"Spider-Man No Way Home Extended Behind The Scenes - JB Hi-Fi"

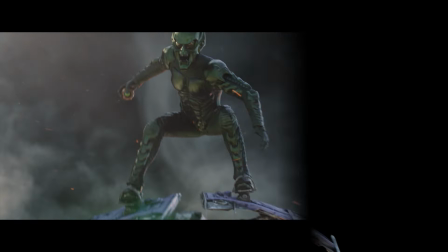0:05 I'm out to play.
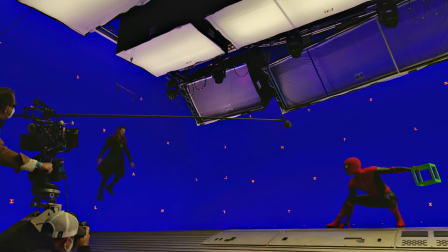0:09 If you count even the smallest things as visual effects, you're almost hitting every shot in the movie.
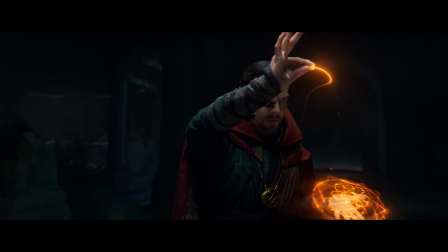0:16 The entire world's about to forget that Peter Parker is Spider-Man.
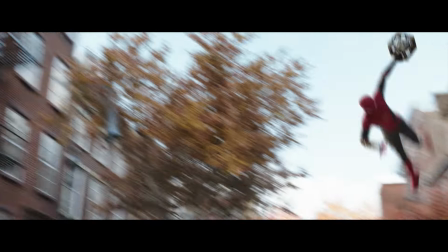0:21 I don't know what this is going to end up being, but I feel like it's probably going to be over 2,000 visual effects shots. You have all these big visual effects, and you have to rely on a lot of people's knowledge to figure out where you're shooting.
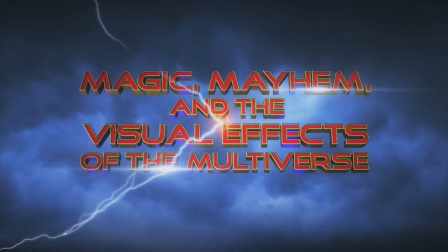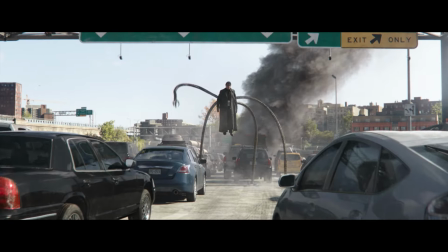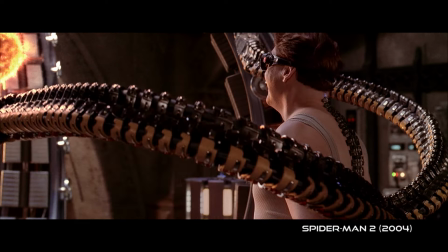0:44 Peter, Peter, Peter.
We weren't able to get assets for a lot of the digital characters from the Raimi and Webb films.
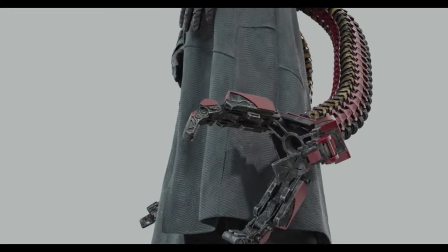0:52 So those we had to kind of get going from scratch.
You know I can give you a real makeover.
However, there's some practical things that we had access to, for example, Doc Ock's arms and things like that that we rescanned.
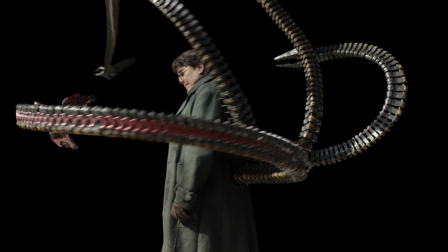1:06 It's like a bunch of repeating joints.
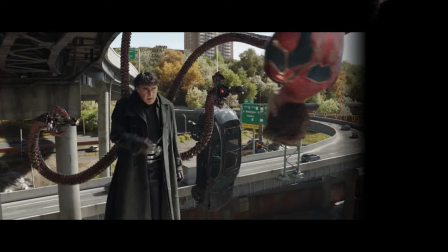1:08 And then digitally, we tend to create additional substructure and mechanisms for how it works to make it cooler and more complicated,
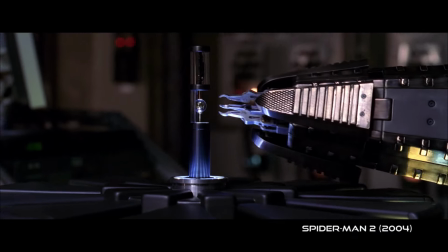1:16 but still living and true to the original as much as possible.
The power of the sun in the palm of my hand.
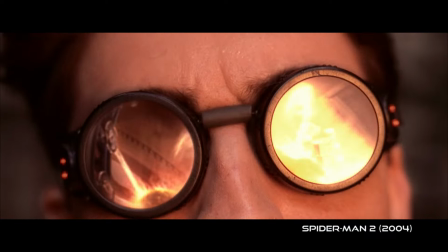1:23 Nothing will stand in our way. Nothing! Would you look at that?
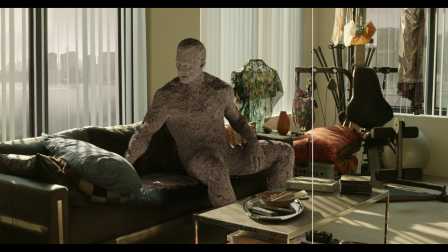1:31 For Sandman, he's gonna always be 100% digital.
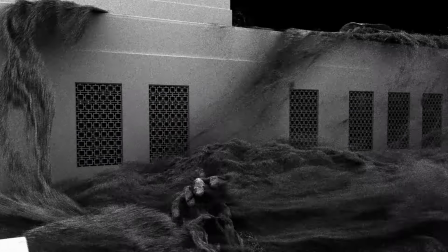1:35 I've had a lot of really interesting discussions about how they move.
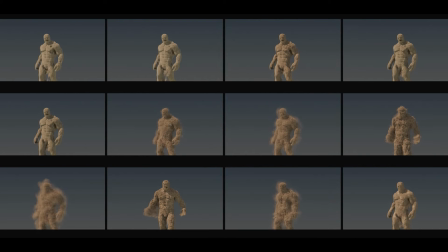1:40 If you're made out of sand, and would you think it's the most practical, efficient way to get from across the living room floor to make yourself into a human shape and walk?
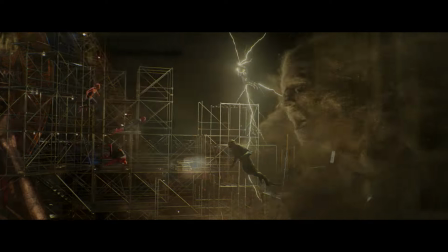1:49 Or would you just sort of blow over there? In my mind, he's always shifting.
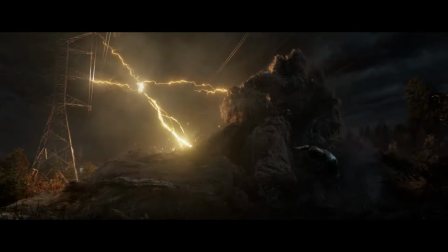1:55 And then if there's a moment of dialogue, he'll sort of coalesce and have that moment of dialogue.
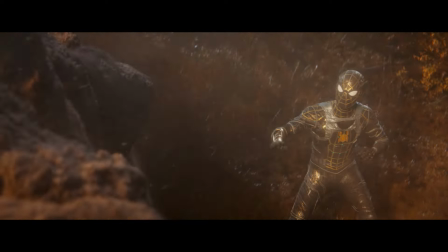2:00 What do you mean you're not my Peter? What the hell is going on?
And then kind of go back into shifting again.
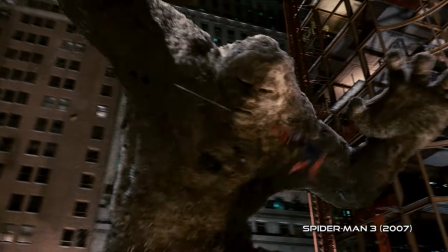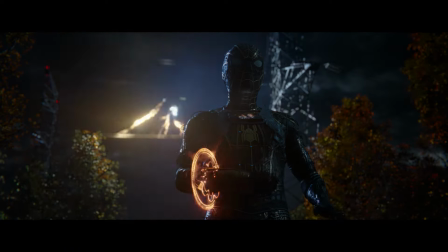2:11 How you like the new?
With Electro, we're playing with him as pure energy, and he can be quite large, he can be small,
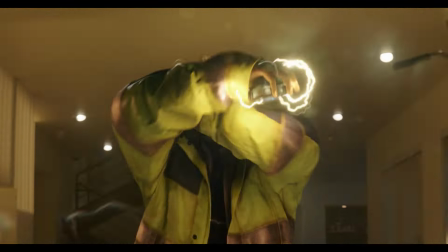2:19 he can be anything he wants, and we're playing with it similar to electricity in that there's small electrical feelers that go out,
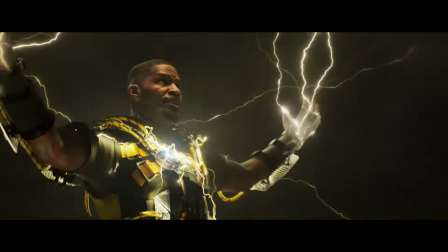2:26 and then he can jump. But what's really interesting is that he can get into some action poses and get into fights and power moves.
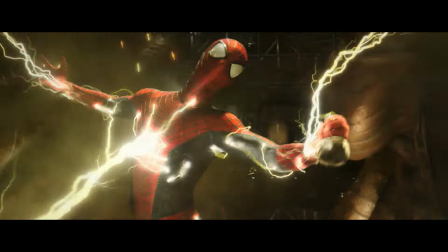2:35 He doesn't have to obey his own physical space.
Yeah.
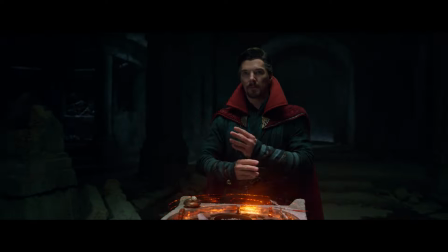2:40 You ready? I'm ready. Nice knowing you, Spider-Man.
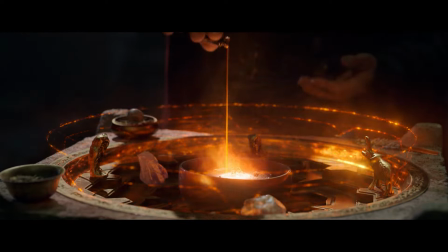2:47 One of the bigger challenges, because it's so important, is finding that language of the magic.
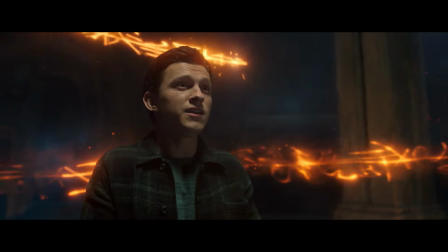2:53 It's not just arbitrary magic. It needs to tell you something is happening.
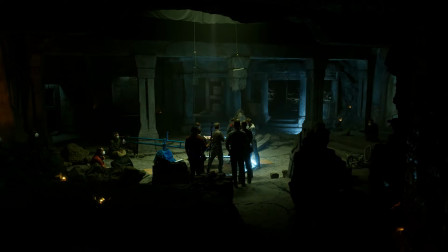2:57 When we had Doctor Strange in the Sanctum Chamber, we had some interactive light.
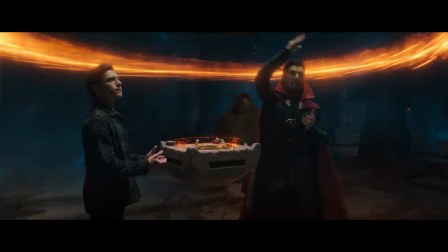3:02 We know that these little pieces of magic are luminous, so they're lighting up the world and Peter Parker.
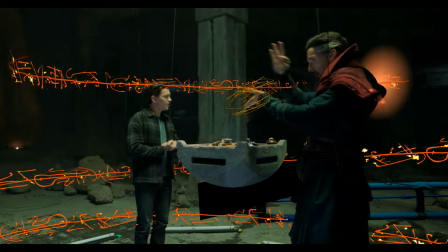3:08 And he's sort of doing his hand gestures, and he's channeling his energy and basically writing a spell of magic around the room.
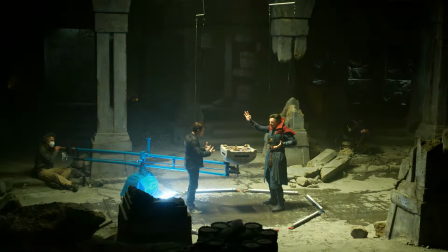3:16 And so the interactive lights that we have on set get increasingly chaotic.
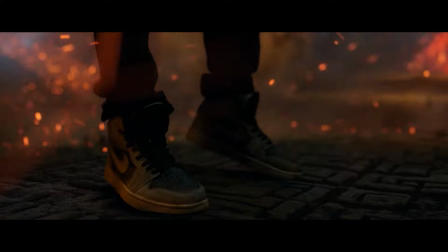And then we'd do some concept images of, okay, what could that be? And then I would show that to John, and they give me a few different variations of it. I always think the best visual effects have a lot of practical special effects as well. It's always gonna look better.
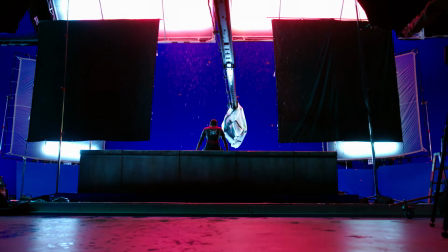3:40 When you can mix the two, those are always how you're gonna get your best looking movies. I was fascinated at this void that I saw between traditional production and visual effects,
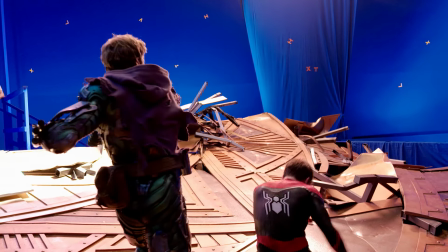3:52 and I really wanted to be a designer that could kind of bridge the gap between those two things. We always fight to build or to have as much represented in front of the camera as we can.
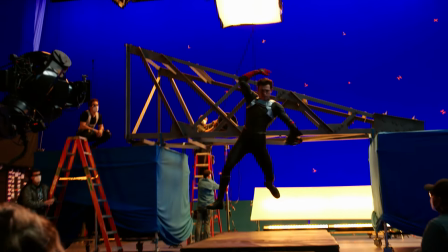3:59 So even if it's a small amount of a surface, at least they understand how light's hitting it, how it's interacting, how the bounce is happening, how the colors are.
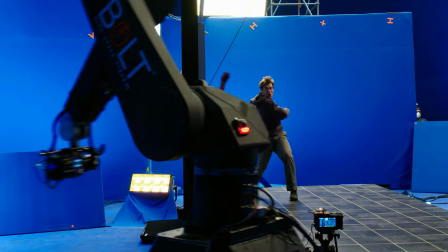4:08 There's so much information.